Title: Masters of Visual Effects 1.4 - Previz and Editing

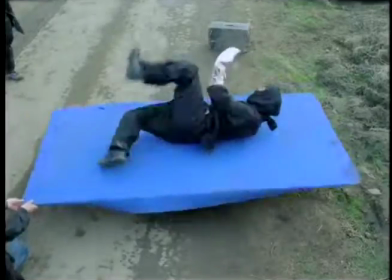[42:12]
We basically worked MOS without any real audio throughout most of the pre-production and production for Keep Clear.
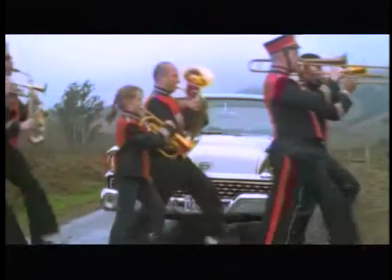[42:20]
It wasn't until pretty close to the end of the production schedule where we actually started to get rough ideas of some of the sound sweetening,
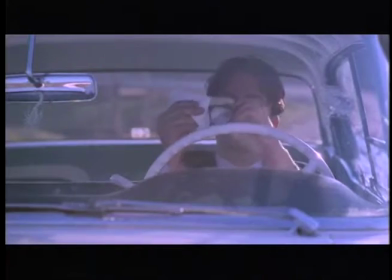[42:28]
the sound of the brakes, the sound of the UFOs, the marching band audio. All of these kind of extra sounds were brought in towards the end.
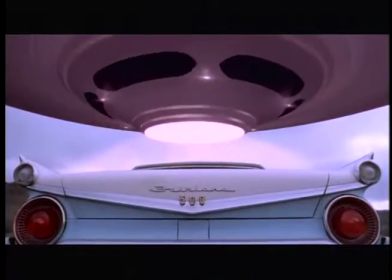[42:36]
And that's really because there was a very clear blueprint of what the sound design was going to be like.
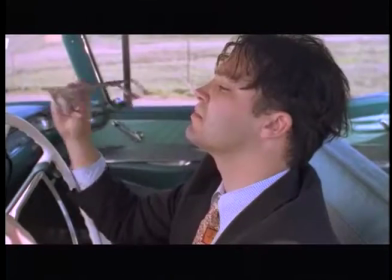[42:40]
And director Corey Rosen was working offline with the sound designer to actually, talk through some of the needs of the show from a sound point of view.
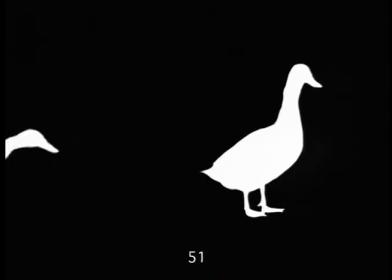[42:49]
Here in the duck shot, you can see that as the ducks are being added, we are improving the quality of the different the mats that we're using to composite them into the scene.
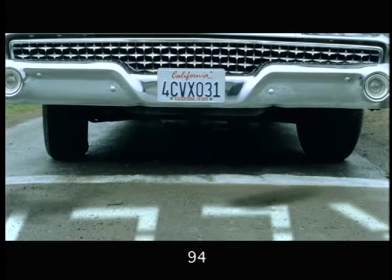[42:58]
We're going in and adding extra shadows so that the ducks look like they're in the environment.
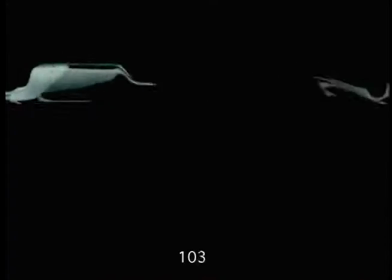[43:02]
We're actually going in and putting in a reflection pass into the bumper so that the ducks actually feel like they're reflecting off the bumper,
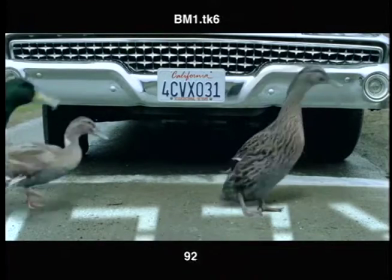[43:08]
which kind of subtly sells that these ducks somehow belong in the scene. There's several color correction passes to get the ducks to look like they're the right lighting.
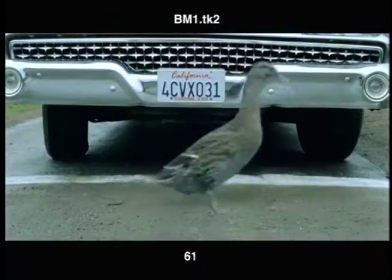[43:15]
All these iterative processes begin with a simple storyboard and slowly progress towards the final
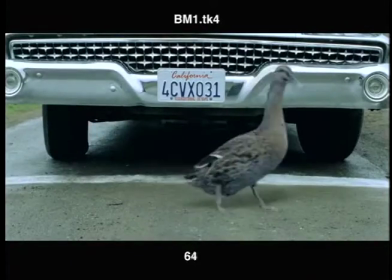[43:22]
visual effect as we move through the editorial and pre-visualization stages. So here we can break down the various pre-visualization stages for some of the other shots and see how they evolve towards their final composites.
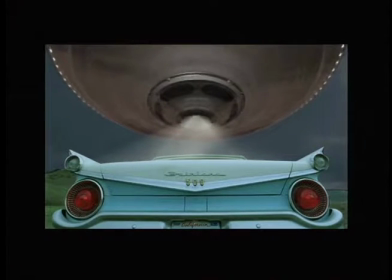[43:36]
Here we have some of the early UFO animation that was done at very low resolutions,
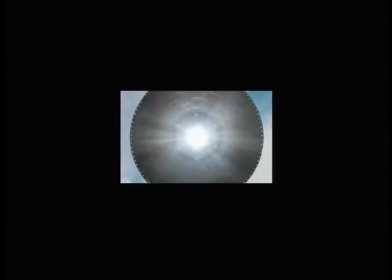[43:43]
very rough, just getting a sense for texture and movement and lighting.
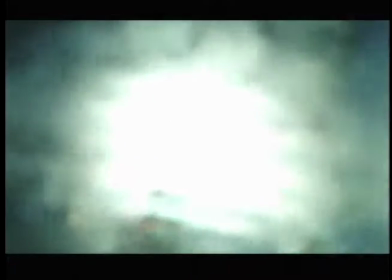[43:47]
As these were given to me, the editor, I started to incorporate these in with some of the actual foreground elements of the abductees, initially with very rough mats, very rough visual effect, but again,
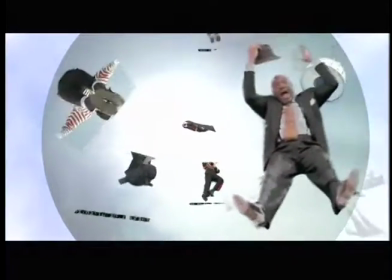[43:59]
focusing on the timing, playing with the rate at which these different characters are being sucked up,
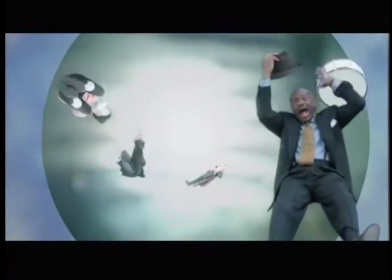[44:04]
the composition of how many are on the right, how many are on the left, when they come into frame,
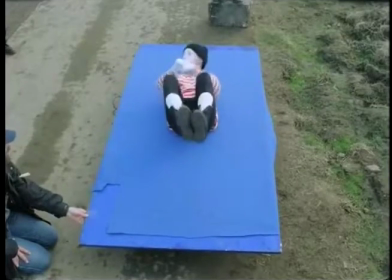[44:09]
how prominently our attention wants to be focused on some of our heroes here, namely the mime,
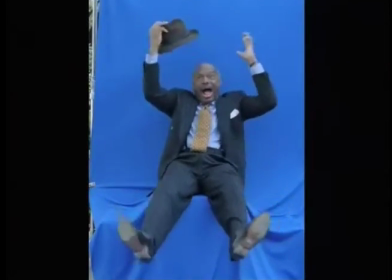[44:15]
the mayor of San Francisco, Willie Brown, who's here in the foreground, and of course one of the ninjas,
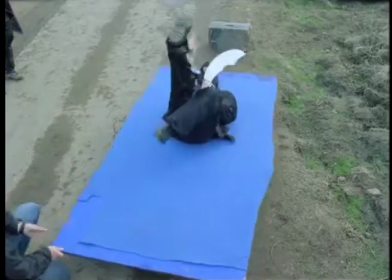[44:21]
which is one of the stars. You can see some of the other characters, such as the band members, which are more supporting cast members.
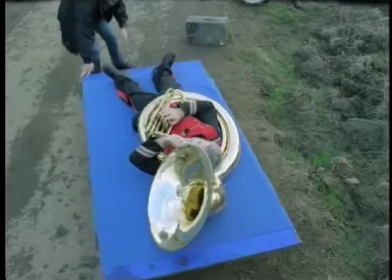[44:26]
They're kind of sporadically kind of window dressed around the scene because none of them are very recognizable as characters.
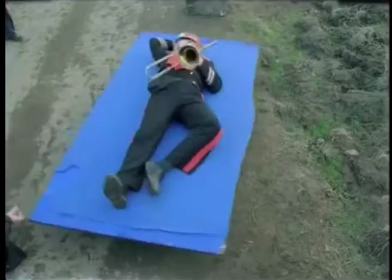[44:33]
Whereas in the foreground, we really want to see our heroes,
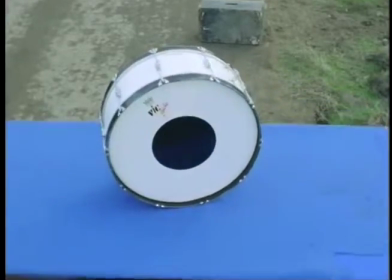[44:36]
the couple of characters that we've really seen full screen in front of the camera and moving across the car.
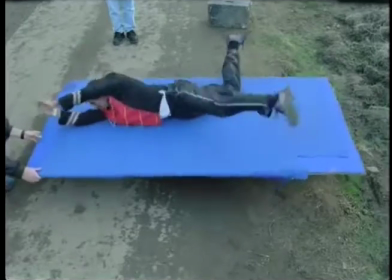[44:42]
We will recognize them in the effect shot. So you can see that we've played with the composition and with the timing and the direction of movement.
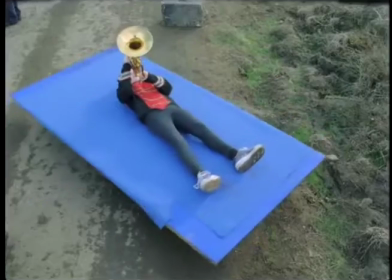[44:49]
All of these things I've talked about as being important as editorial decisions and as pre-visualization decisions. It's all transpiring in this shot, and you can see that from the very beginning. Here again is the first pre-visualization.
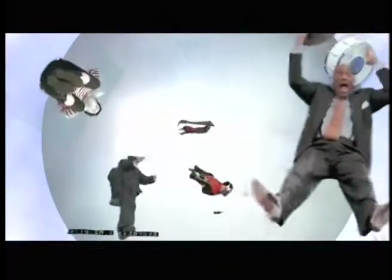[45:00]
You can see it's very rough, very schematic-like, very little detail.
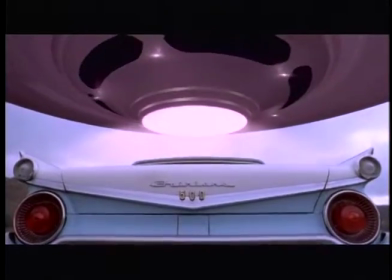[45:03]
And then here you can see the final shot with a lot of rich added variables in terms of little light details,
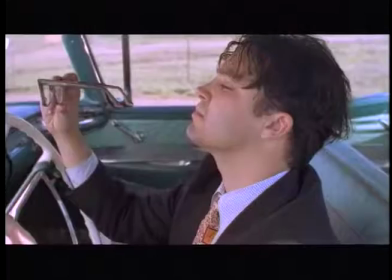[45:12]
little changes in speed and direction. All these things evolved over a series of pre-visualizations.
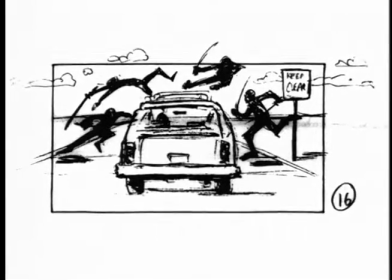[45:18]
But if you go back to the very first pre-visualized storyboard, you can already see some of the elements in terms of their composition and their timing
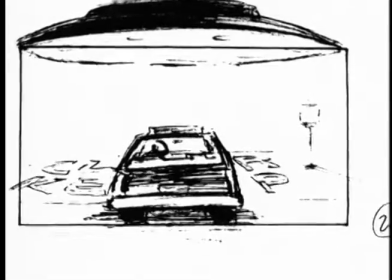[45:25]
already in place that really weren't finished until 5 months later when we actually finalized the shot.
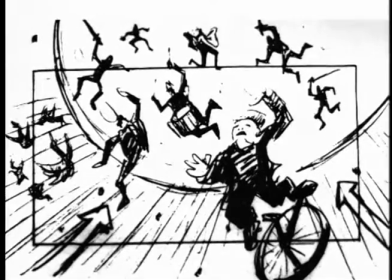[45:30]
It was the last shot finalized in the show. It was one of the more complex shots. So here we can go ahead and jump ahead to after the shoot.
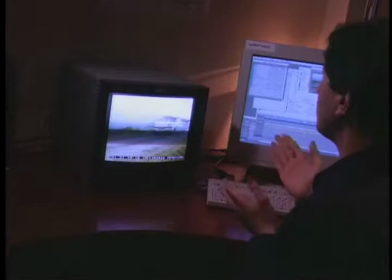[45:37]
You can see that there's a new shot in the actual program. There's actually a couple, which are some establishing shots of the car driving into the scene.
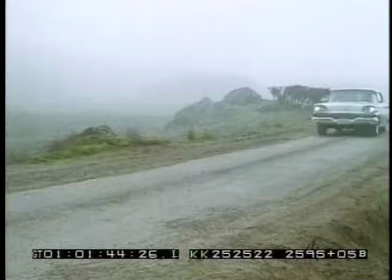[45:46]
Then we have our establishing shot of the perception of the car and of our lead character.
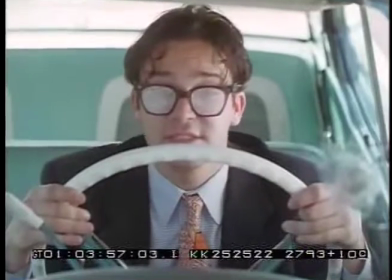[45:51]
Here the editing is still a little bit choppy. It's before we've actually come into the final timings.
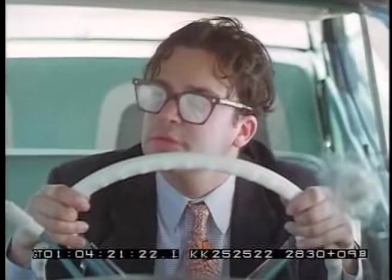[45:56]
And in fact, looking back on it now, it's pretty disappointing to look at.
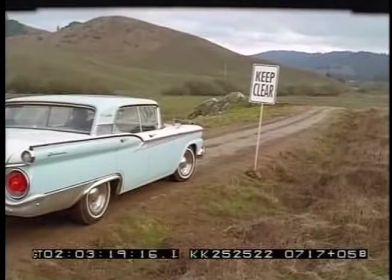[46:00]
There's a couple of shots that we actually cut all together, such as the gear shift pulling the car into park.
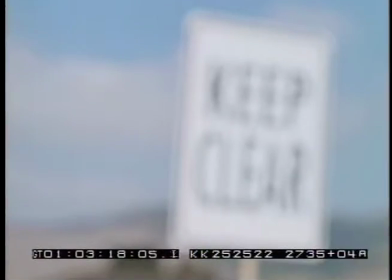[46:06]
We decided that was unnecessary. But here you can see we're starting to play out the pacing, the energy level, and of course the effect shots.